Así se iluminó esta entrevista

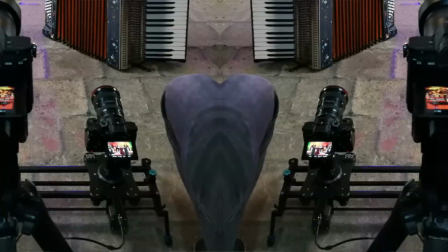(8:02)
El 55 milímetros lo teníamos en cámara fija, sobre trípode, y el 17 milímetros lo teníamos en un slider, ¿ya? Para que genere un recorrido interesante, así como ustedes lo pueden ver acá en la imagen.
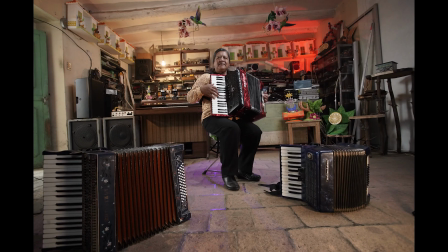(8:14)
Pero hablando de la iluminación y de este esquema, si se dan cuenta, en la parte superior derecha hay una luz roja, ¿ya?
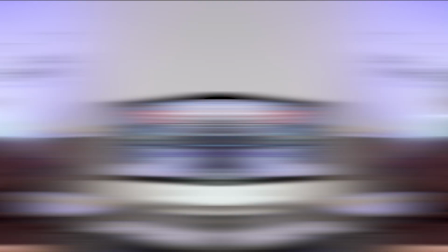(8:22)
Y esta luz roja... la colocamos con unas lamparitas pequeñas que son estas. Estoy iluminando aquí el espacio, ¿sí? Aquí mi estudio.
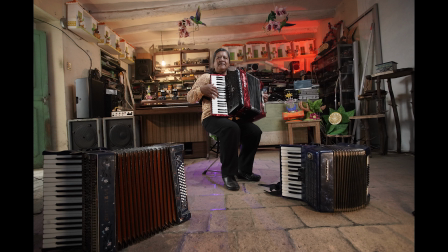(8:34)
Y resulta que de estas lamparitas, si no estoy mal puesta, o fue otra que tenía yo en Mario, y la colocamos en la esquina. Listo, démosle un toquecito. Rojo fue el color que nos conectó, y si se dan cuenta, aquí en la imagen hay una conexión interesante del rojo, desde la esquina superior derecha hasta la parte inferior izquierda, donde el fuelle del acordeón tiene también color rojo.
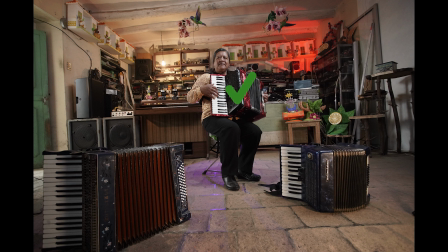(8:54)
Entonces, y hay una conexión con el centro, que es también el acordeón de doña Noemí. Entonces ahí hay una diagonal en rojos que se vuelve interesante, ¿sí? En la parte izquierda, si se dan cuenta, hay un bombillo amarillo, ¿ya?
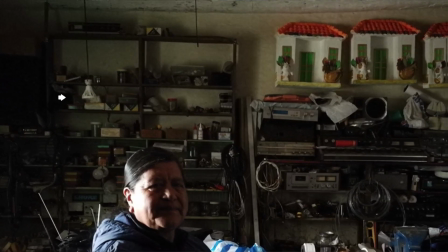(9:07)
Ese bombillo no estaba puesto, sino que cuando estábamos colocando como toda la iluminación, yo miré esa boquilla ahí colgando, ¿sí? Y les dije, ¿tienen bombillos amarillos? Sí, listo, pónganse un bombillo amarillo ahí, ¡pum! Listo. Entonces empezamos a darle como ese ambiente cálido, ¿no? Por ahí atrás. En la parte superior hay unos colibríes.
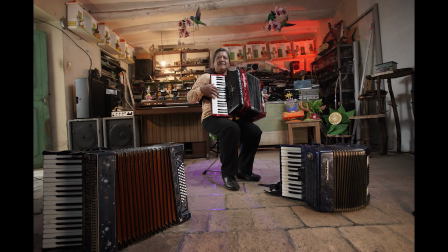(9:29)
Ahí los alcanzan a ver, ¿cierto? Inicialmente los colibríes sí estaban colgados, pero estaban muy pegados al techo. Entonces, por tema del formato 16:9 que nos daba el video, se cortaban mucho. Entonces se les pidió a los hijos de Doña Noemí, y también gratitud para ellos, que uf,
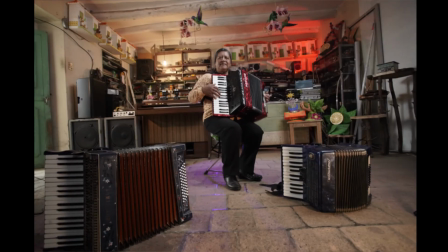(9:48)
una ayuda impresionante, además son unos seres humanos bellísimos, y nos ayudaron a bajar ahí, estuvieron súper pendientes en todo el proceso, y bueno, se bajaron ahí los colibríes para que entren en cuadro, ¿ya? En la parte izquierda, donde está la entrada, la puerta, decidimos aprovechar esa luz natural, ¿ya?
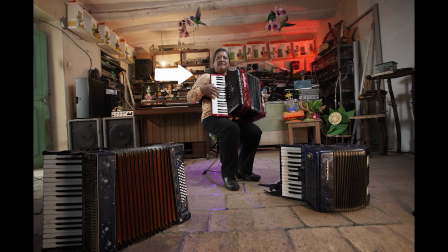(10:05)
Y entonces la luz natural, pues me está iluminando la parte izquierda de la imagen, del cuerpo pues de Doña Noemí, pero al lado de la puerta nosotros decidimos colocar un reflector de estos pequeñitos Yomimo,
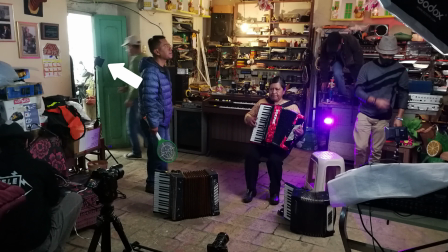(10:20)
en los que lo dirigimos a esa mesita que ustedes ven ahí como cafecita. Eso era un teclado, como un piano, teclado, bueno, no sé mucho de instrumentos, pero lo que hicimos fue darle una luz cálida, ¿sí?
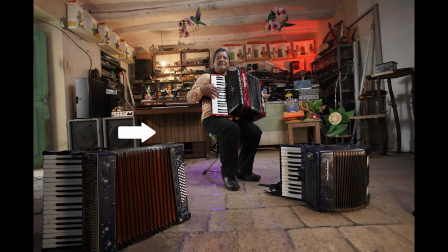(10:34)
Para que le pegue a esa zona y ese cafecito se acentúe un poco más, porque estaba quedando mucho como en sombra, ¿listo? Entonces le dimos esa luz ahí. Atrás de Doña Noemí colocamos una luz violeta, ¿sí?
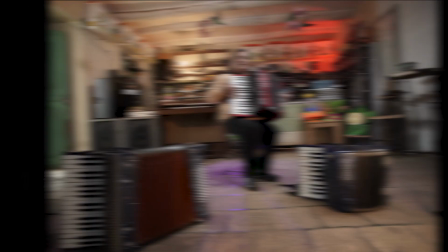(10:48)
Para poderle dar ese toque al piso que ustedes ven. Esa nos costó bastante colocar realmente esa luz,
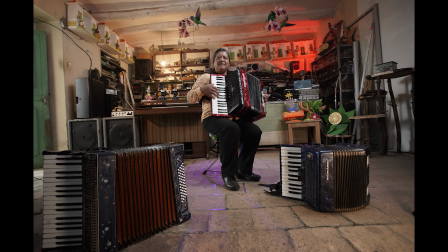(10:57)
pero bueno, el resultado fue interesante, porque estábamos que la elevábamos mucho, que la bajemos, hasta que decidimos que cuando pegaba en el piso era como el mejor resultado,
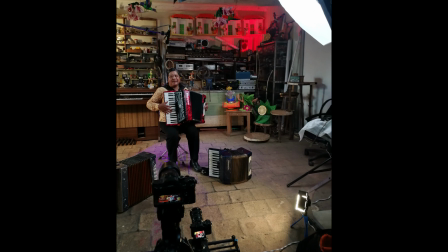(11:07)
¿no? Y tenemos también otras dos luces a mano derecha, una que está a ras de piso con un poder muy bajito,
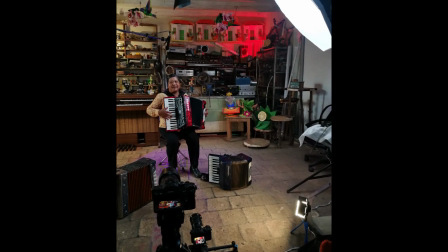(11:14)
que también era uno de esos reflectores Yongnuo, que lo que hacía era iluminar los dos acordeones que se encontraban en el piso,
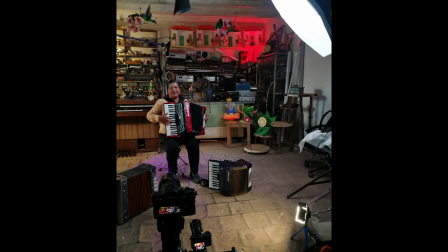(11:22)
¿ya? Entonces con eso iluminábamos esa parte para evitar que nos queden oscuros, ¿ya? Y poder lograr la textura y lo que ustedes pueden apreciar acá en la imagen.
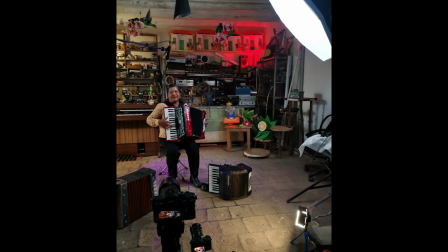(11:29)
Y la luz principal, y me faltan dos luces también. La luz principal, que es en toda la parte derecha, utilizamos una lámpara LED, una SL60 de Godox, con un Octavox para que suavice la luz. Y esta iluminación la pudimos utilizar gracias al apoyo de un gran amigo, que es Juan Sebastián Quintero, del proyecto Identidad. Ahí en la descripción les dejaré el enlace del canal para que vean estos proyectos tan bonitos que está haciendo a nivel audiovisual con Identidad Nariñense, muy chévere.